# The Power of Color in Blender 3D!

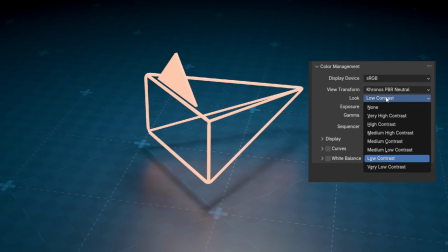(4:05)
Plus, these are really just filters applied to your image in Blender, and you can still change them at any point even after rendering.
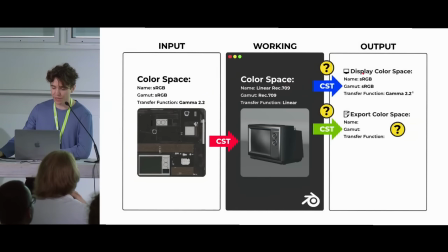(4:12)
If you'd like to understand color management on a way deeper level, I'd recommend checking out this deep dive by Jacob Holliday from last year's Blender conference.
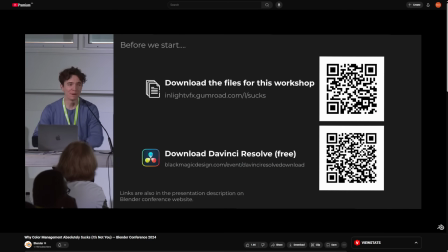(4:20)
Super interesting, although a bit technical, but well worth a watch.
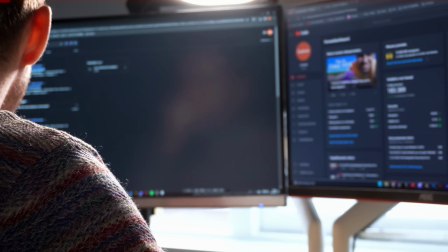(4:24)
Now, I tend to do a lot of research for videos like these to provide you with the best content possible,
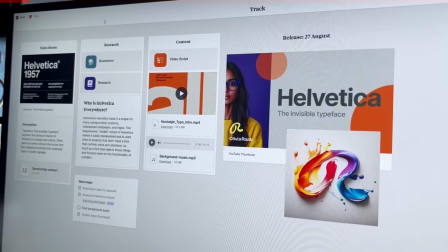(4:29)
and Milanote, the sponsor of this video, helps with keeping track of all that information.
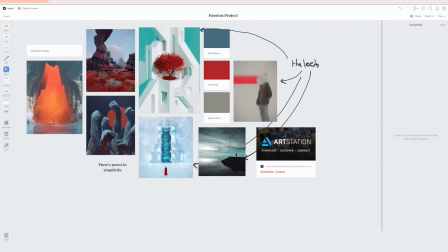(4:33)
Milanote is an easy-to-use tool to organize your ideas and projects into visual boards.
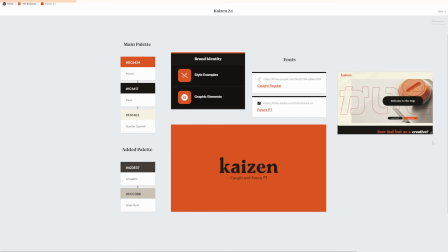(4:38)
Whether that's a mood board, business idea, or keeping track of your brand identity, you can do it with Milanote. I actually use Milanote on a daily basis,
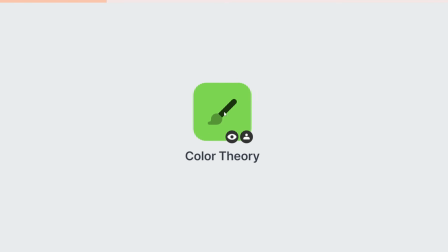(4:47)
and for this video, for example, I made an overview of color theory with added boards for color mixing,
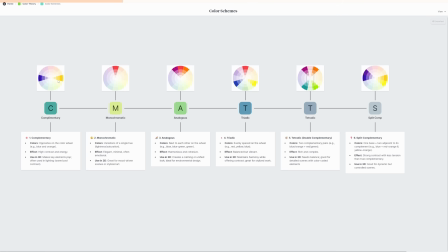(4:53)
color schemes, and view transforms.
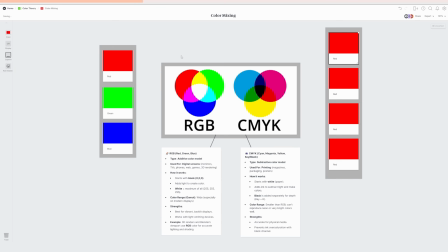(4:55)
Using their handy color swatches, I also built an overview of the differences between RGB and CMYK, which are two of the main color spaces used these days.
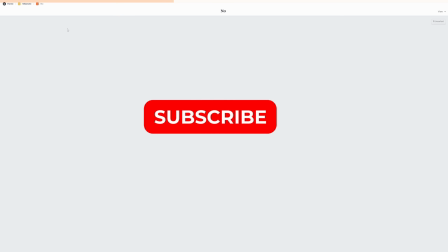(5:03)
Milanote allows the use of images, text, arrows, and layered board-in-board structures to create an organic and natural flow for my project.
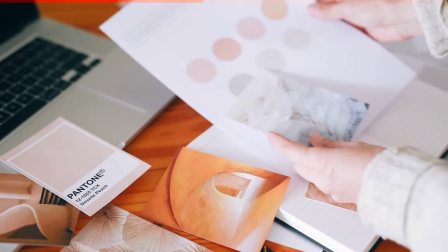(5:10)
I enjoy its intuitive workflow as it really gives me the old-school vibes of doing a project mood board by hand with actual magazine cutouts.
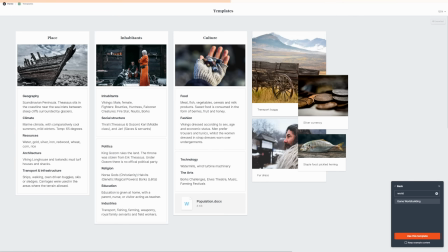(5:17)
Yes, I am that old. Whether it's world building for a game, providing a creative brief to a client,
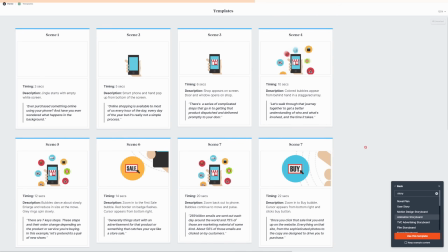(5:23)
planning your next portfolio website, or workshopping an animation storyboard, Milanote has got it.
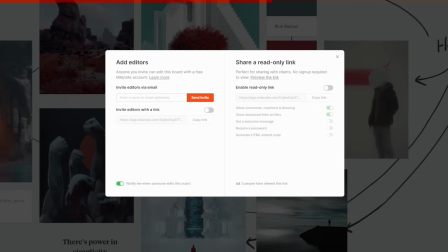(5:29)
Sharing your boards is also super convenient.
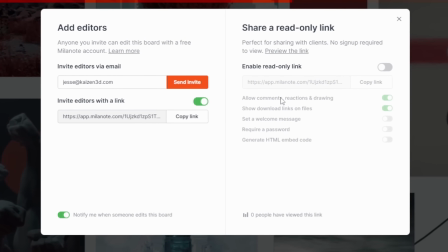(5:32)
You can send editor invites through email or links, or simply get a read-only link to send to clients or colleagues and ask them for feedback on your boards.
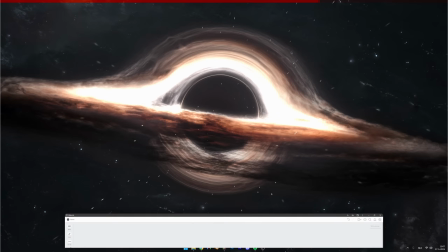(5:39)
Milanote is available directly in your browser as a desktop application or on iOS or Android,
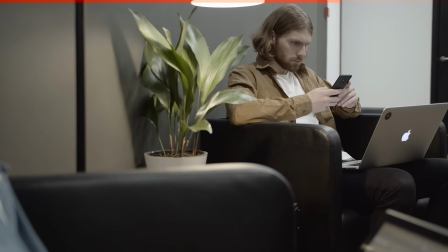(5:45)
so it's super easy to boot up and maintain for your daily project management wherever you are.
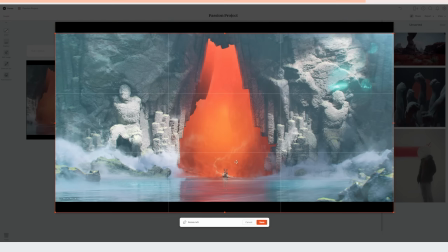(5:50)
And if you, like me, want to build an overview of color theory or any other passion project and its most important components,
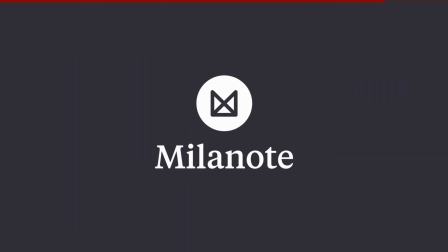(5:57)
I'd absolutely recommend checking out Milanote.
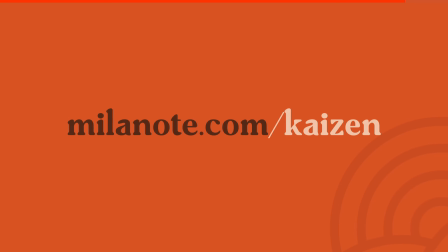(5:59)
Milanote is free to use with no time limit, so make sure to check them out through milanote.com/kaizen or use the link in the description or pinned comment. Thank you to Milanote for sponsoring this video, and now let's get into how color really affects your artworks and can make or break it.
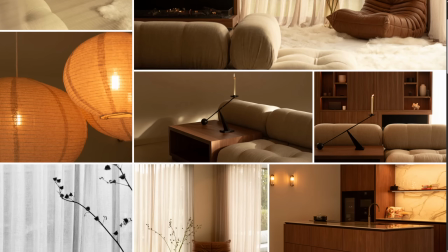(6:13)
Colors can make you relive memories, feel happy or sad, make you feel comfortable in a space or downright crazy, and they can even lower the quality of your sleep.
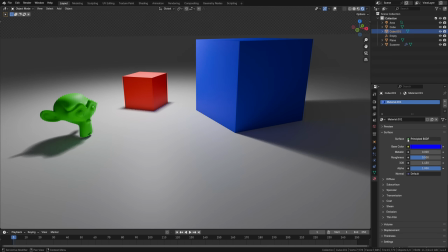(6:22)
When we talk about a color digitally, it's usually made up of three components: hue, saturation, and value.
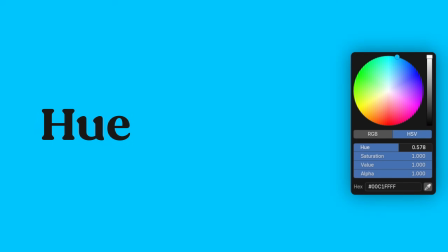(6:29)
Hue meaning the actual color tint, like red or blue,
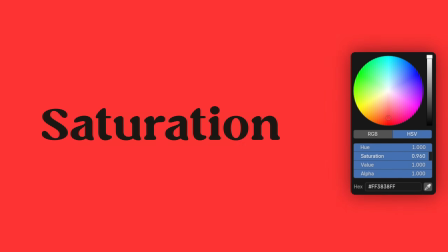(6:32)
saturation being the intenseness of that color ranging from a pastel to vibrant, and value meaning the darkness or lightness of the color going from black to white. Now, there's been a ton of studies that have been done into color and its effects on people, and this branch of color theory is what we commonly call color psychology.
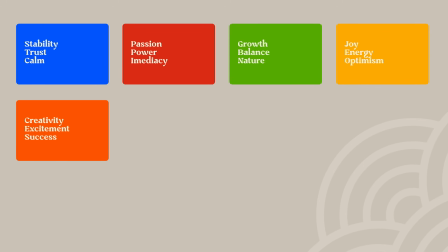(6:51)
Revolving around a set of 8 colors and black and white, it covers the associations and feelings that we experience through certain colors. This overview here covers some of the main keywords that relate to these colors, but it can go much deeper, with people even using color for mental health benefits.
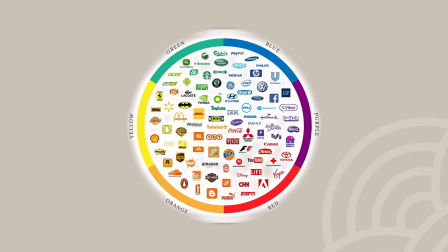(7:06)
These same color relations are commonly used throughout business and marketing, with, for example,
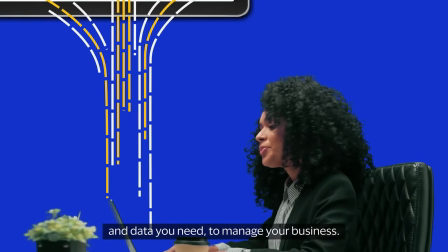(7:11)
almost all finance-related businesses using bluish tints in their branding to establish that feeling of trust, and every dating app using warmer tones,
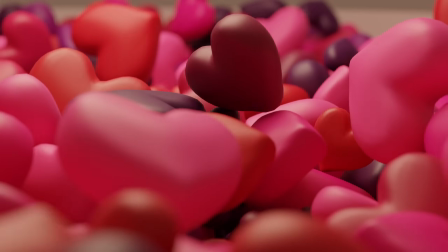(7:19)
mostly red ones, as we associate these with love.
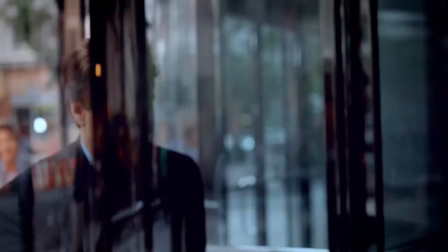(7:22)
Now, we don't create art to have someone trust us, like a bank would need, but we still use color to evoke emotion as 3D artists. A warm and moody color setup, like I use for my recordings here, for example, is intended to give a chill and relaxing vibe to my videos.
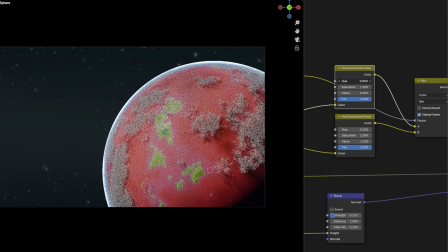(7:39)
And if I make an image of an alien world in space, chances are pretty high that I won't make it a blue and green Earth-like world,
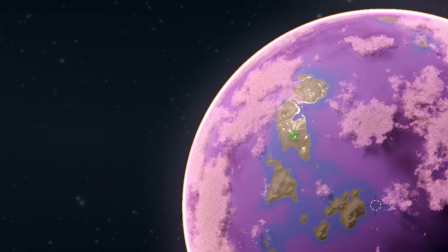(7:47)
but red, green, or even purple to convey that sense of alienness. The funny thing about color and its relations to emotions is that once you know the essentials of it, you can break the rules.
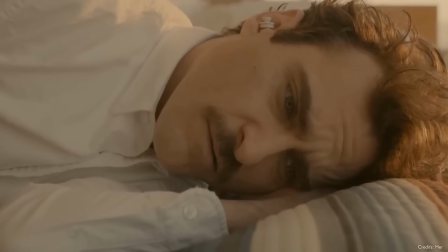(8:00)
It is in fact possible to create a romantic shot using cooler tones, and it's equally possible to make something feel sad and alone with warmer ones.